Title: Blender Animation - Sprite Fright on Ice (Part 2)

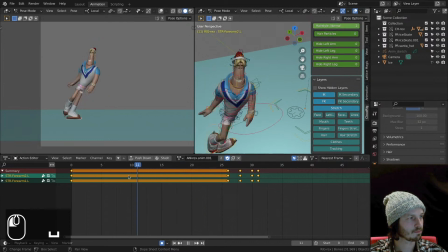3264s
Yeah. Keep in mind, do not make things smooth because you want, you know, for the sake of smoothness.
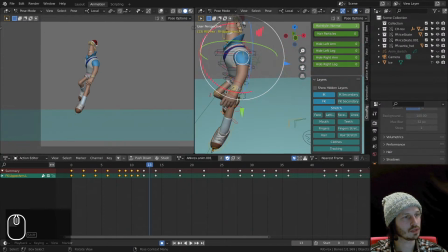3275s
But for fluid motion like this, I do, you know, want to make the motion read well. But for instance, like for the jumps, I deliberately pop them up and then let the rest follow.
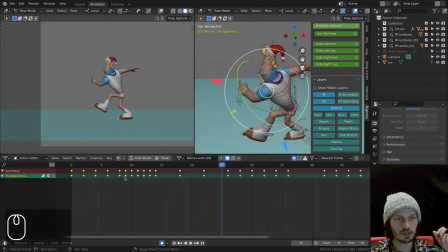3295s
So you create texture in your animation where you try to pop things where it needs to pop. If there's an accentuation on your dialogue or on the motion, on the punch or jump or whatever, you try to
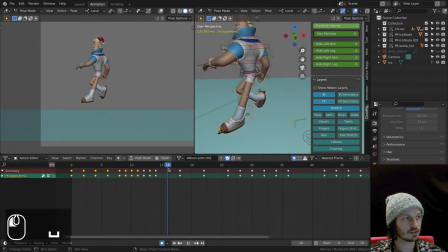3312s
really push the spacing on that to create nice rhythm and texture in your animation. Okay. Now for this other hand, let's add, I like the motion here.
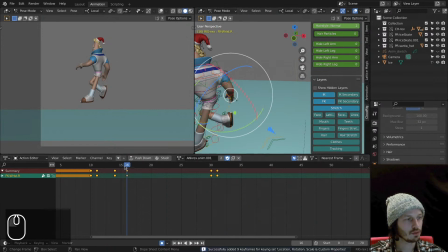3331s
I'm not going to dive, I mean, when is animation finished, hey? When do you stop? And I gotta be very careful with my time here. So I do wanna, you know, go into some more pushing of stretch stuff, but this stuff is,
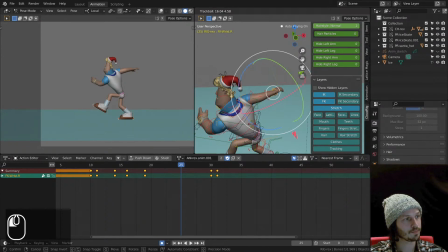3349s
you know, it can be,
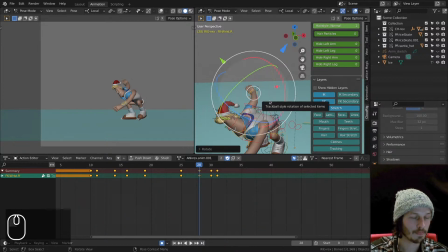3364s
it's the difference between animating 5 seconds a week or 1 second a week. Okay, I'm working now on 70 frames, so that is roughly 3 seconds.
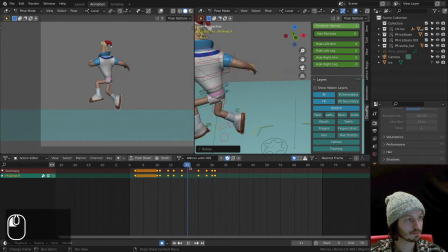Yeah, trying to be as fast as possible. So I gotta do some trade-offs here to get to a point where
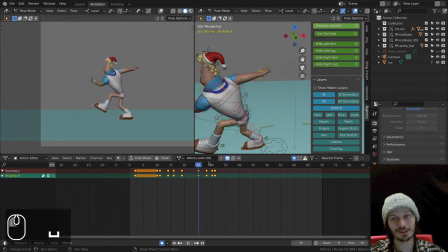3400s
it's decent and nicely, and but not not polished on every frame. So
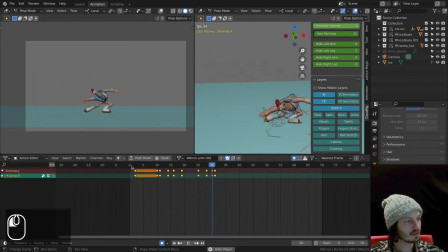3413s
okay, that's nice. I like that. There's a bit of a pop here. You see the leg is popping there. Maybe, yeah, like right here it goes and then it pops. You see,
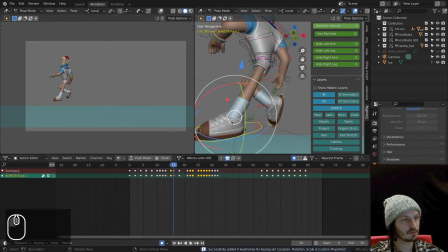3435s
so I just gonna ease that pop a little bit by just pushing it like that. So yeah, next bit into the swarm, into the flow here.
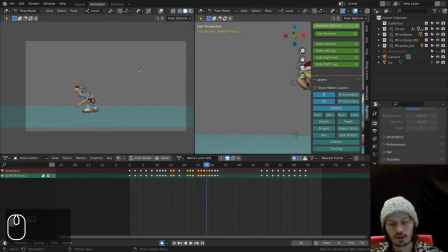3453s
Now what I want to create, now that I'm watching it, I go to the chat in a second, by the way. Let me, because we're going to the swirl, I already want to instigate. So this arm I want to actually break. Where we go.
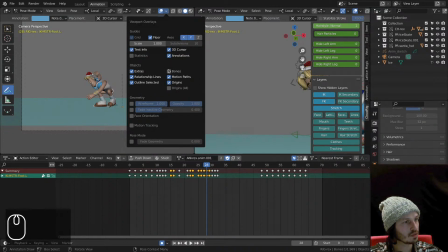3477s
Motion paths, bones. Why do I not see my annotations here?
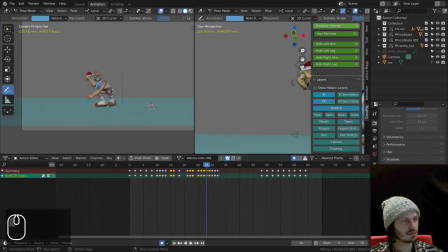3484s
Oh, I've turned, did I turn them off previously? Right. Okay. So what I'm looking for is actually breaking this arm a bit, so it will swoop, and this arm will swoop as well.
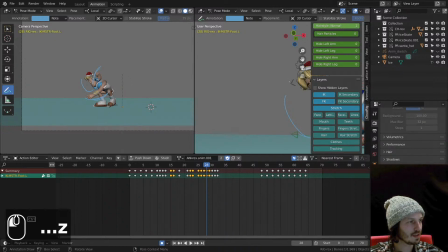3502s
So you kind of get this, and the body swooping like that, swoop, swoop, swoop. And that already kind of like instigate that twist.